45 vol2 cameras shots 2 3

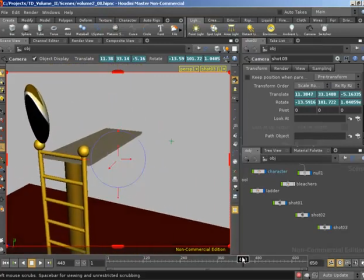The character feels like it's driving the camera motion and not the other way around, whereas before the camera was racing ahead of the character, which is unnatural.
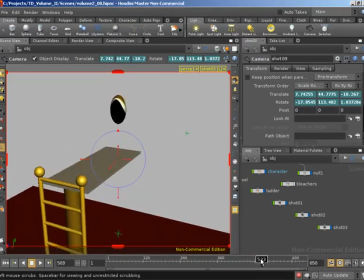So we're going to have the first few bounces here on the end of the diving board. And by the end of there's the final bounce. As we're coming down for this final bounce, I want the camera to have basically craned over to look at the top.
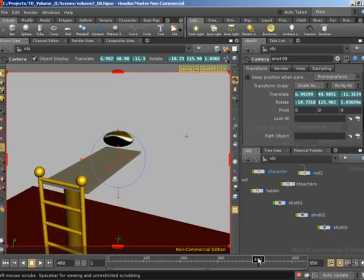So I'll probably start that motion here. So we've got the first bounce, the second bounce going just out of the camera. And as we come down and start to do the next bounce, we're going to move over to reveal the pool. So I'm going to alt left click translate and rotate to hold us at this current position. And then
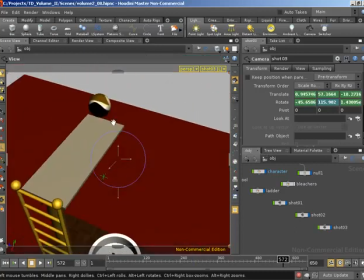just as we're about to start that final bounce, I'm going to bring the camera over and we're going to look down at the pool.
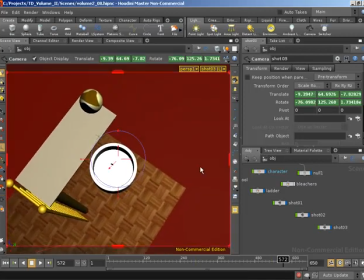So it's something like that. How's the compare with the bleachers in the view?
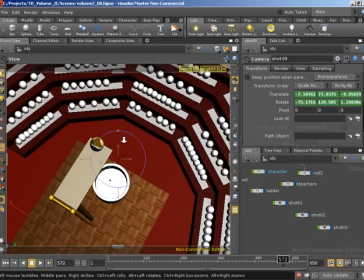So let's dolly out a little so we can actually see our audience.
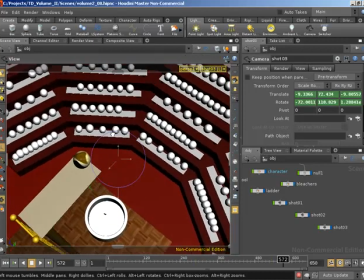And something
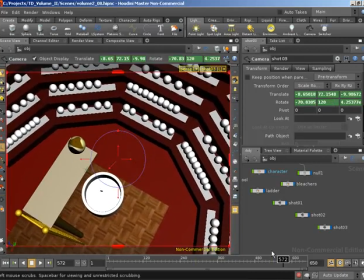around there works fairly well. How's that compare with our storyboard?
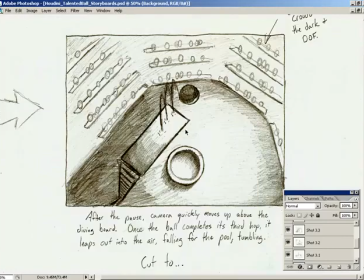Something around there. There's slightly more of the ladder in view. The ladder's not really important at this point because, well, we'll come to see when we do the lighting, the ladder's actually not going to be illuminated at this point.
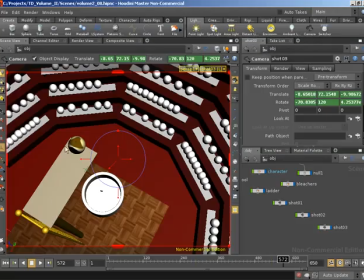So I'm actually happier having the ladder mainly out of view and having the focus on the character, the pool, and the audience that are watching the character. So with that in place, we've automatically created keyframes. We've got auto key enabled, which means if I unhide hide our bleachers so we actually get some playback.
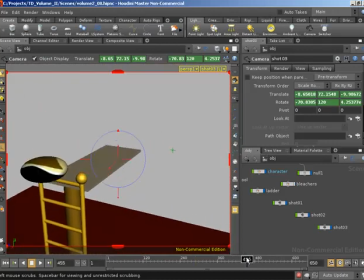We've got the track up with the character. The character's going to do the first couple of bounces.
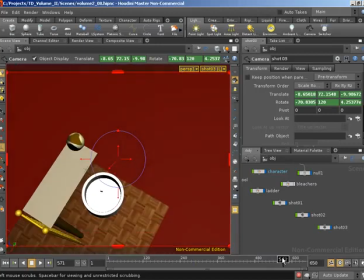Then the camera's going to crane over, revealing the pool, ready for that final bounce. Now the issue here is that the character's really leaving the top of the frame, so I'm actually going to
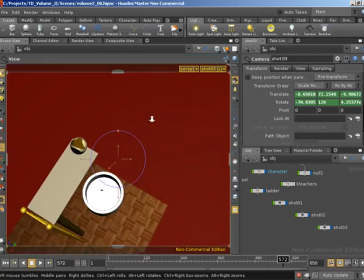find our keyframe for the camera, which is here. Let's dolly out further, move over, and let's see how that compares.
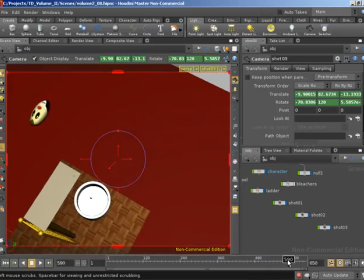Yeah, that's much better. I do not want the character to actually leave the frame. So we move over, character dives. If we bring back our audience, yeah, that works nicely in terms of composition.
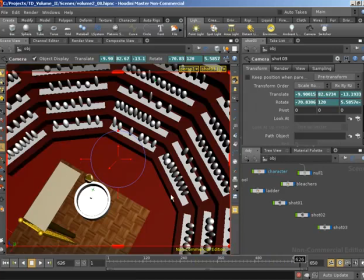So with that, we've just put in place our third shots camera. So that's shot 2 and shot 3 wrapped up. Go ahead and hide out the audience for just a minute and play back through the entire...
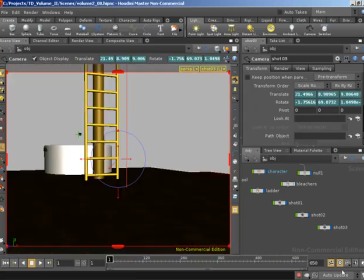Oh, sure. Yeah, because we haven't actually done that. So we have got real time enabled. And if we play... Let's actually jump to where the animation's going to begin. Yeah. Nice.
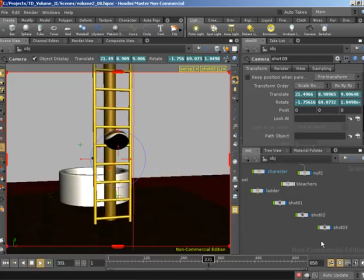So the character enters from the right. We're going to track up with the character while panning around to the other side of the character.
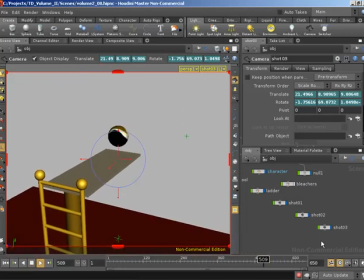The character's going to do a couple of bounces, and then we're going to crane up over the character, revealing the pool.
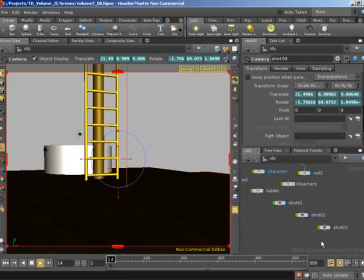And the character's then going to dive into the pool below. Cool. So with that, that's going to conclude this video. Thanks a lot.